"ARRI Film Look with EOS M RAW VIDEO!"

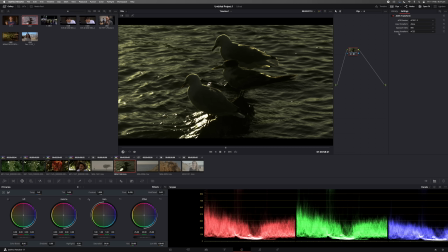So the input is obviously Alexa Log C, click Alexa, and we want the output to be Rec 709.
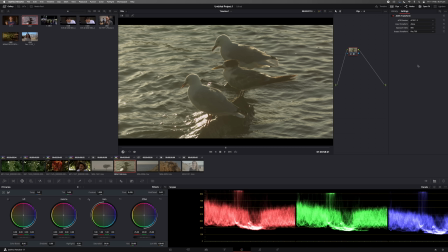So if we go over down towards the bottom, Rec 709 is just over there. So this is something that we can now play with.
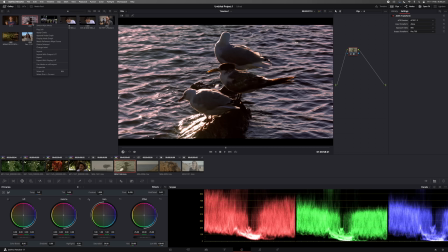Now I have already graded this clip and it's just over here. So if I click Apply Grade, I've done the exact same thing.
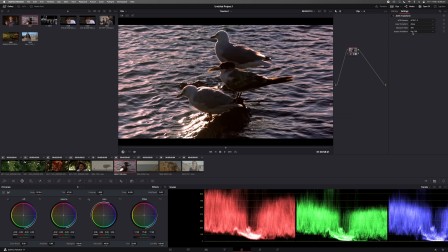Alexa, exposure index set to 400, and output transformation is Rec 709.
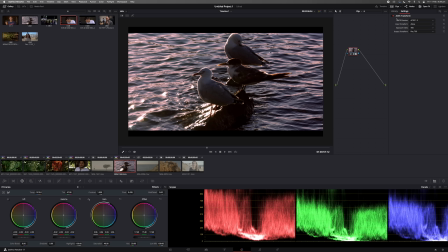So here's what this clip looks like with ACES transformation off and then on again. So Alexa Log C, and we've transformed that, we've outputted it to Rec 709. So let's see what I've done here, and you can see where the red dots are, and these are the only three things that I've touched.
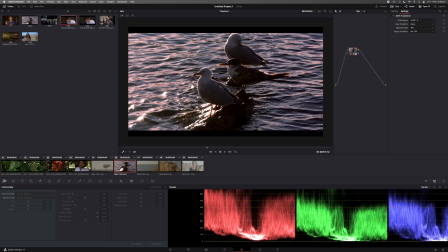You obviously can't use Camera Raw because this is not raw data, so we can only use what we have here. First things first, I just adjusted the temperature. So from something that looked a bit warm, I've just made a bit more cold, and then the tint.
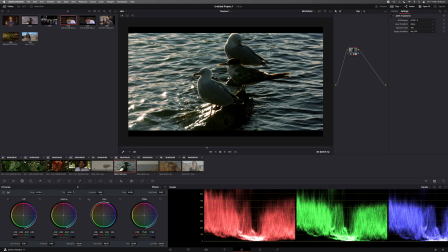So it was a bit green, and then I just lifted that up to about 47. For the HDR tools, you can see that all I've touched is exposure. Every time I want to touch the exposure for global, I always use the HDR instead of the primary and offset.
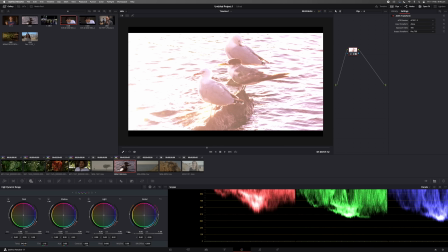HDR is what I always use. So if I reset that, you can see that's it overexposed. Bring the HDR tool down for a global exposure, and that's what I end up with.
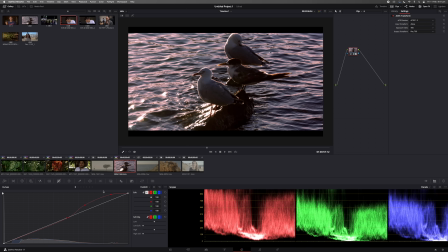So if I go over to curves, this is where the magic takes place. If I reset the curve, you can see, yep, it looks fantastic.
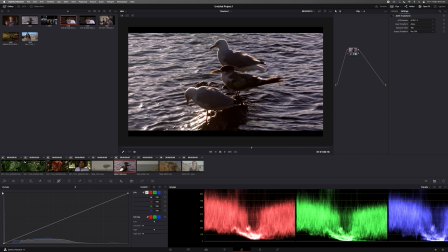You know, it looks natural and organic, and it looks fine. But there are a few films where I've seen like pink highlights you know, with film cameras. So I try to replicate that by going over to the red channel and then just hitting the midtones over there and then just bringing the highlight section up, giving it a bit of a
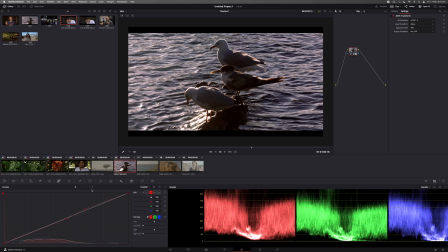curve, a bit of a push. So you can see the water ripples. If I lift that up, it goes a bit pink. Now, we don't want to over-exaggerate it, so just a little bit, and then bring the higher highlights up a bit more as well. Not too much. And there you go, just about there. So if I reset the curve, you can see the difference going on there.
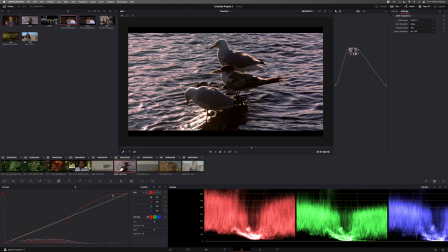It just adds a bit more flavor to it, a bit more texture. You can always play around with it, lower it if you need to. You can also play with the shadow and make it look like burnt film. So if I just go to the shadows, lift it slightly up a bit, you'll see you'll punch in some reds into the shadows, which gives it that washed out film look if that's what you're after.
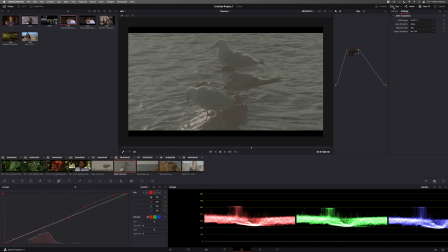You can see that's the log profile. And then I've just gone to Clips and then ASUS Transform. And then the settings, Alexa Log C to Rec 709. So Command D to show what we've done.
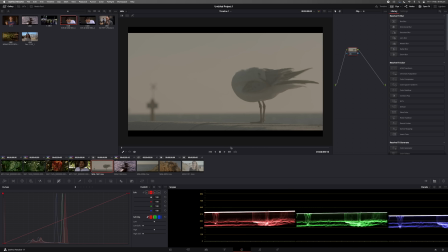There you go. Go over to the next log footage that I shot my Canon EOS M. And then press Command 1.
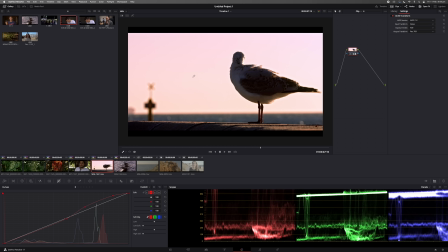And there you go. So what we need to fix now is the highlights. You can see it's really bright. And maybe we can also reduce the reds just a little bit here. So I'm going to go over to the gain and bring the gain down.
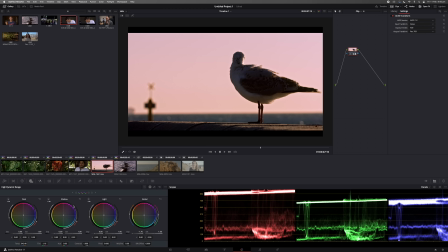Alright, so you can see that we have recovered some information from the highlights. And I'll go over to HDR and just bring the exposure up just a little bit.
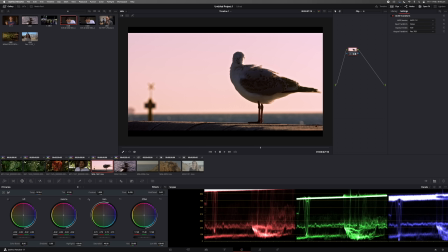And then go back and bring the gain down. Alright, so there you go. That's what I'm happy with. And if you think the reds are too much, you can bring the midtones of the red just a bit down towards the blue. And there you go. That looks fine to me. Press Option 1 and then Command 1 to paste the settings.
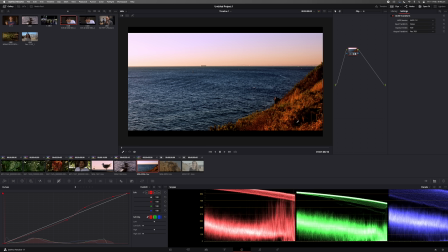So that looks good to me, but I can see that we have a bit of blacks being crushed over here. So we go over to the primaries and then we just bring up the lift a little bit till we've recovered that information.
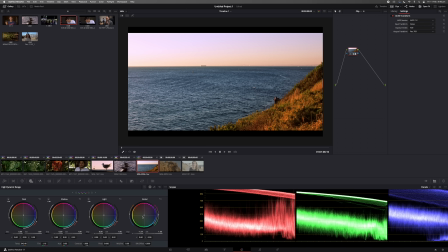From there, go back to HDR and the global exposure, bring it down a bit.
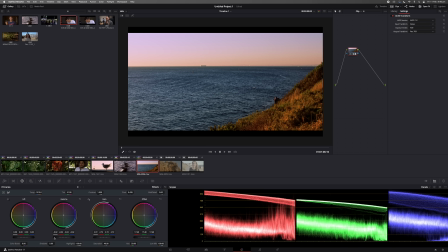And then we can go back and just lift up the gamma a bit just to fix, you know, some of that black nastiness over there. All right, and to my eye, that looks good to me. And then again, we can add some film grain in post just to give it that old film look. So if we go over to the curves, you can play with the pinks more. You can bring more pinks into the sky.
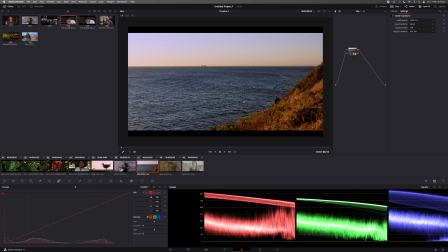If I reset the curves, you can see it looks quite plain and boring.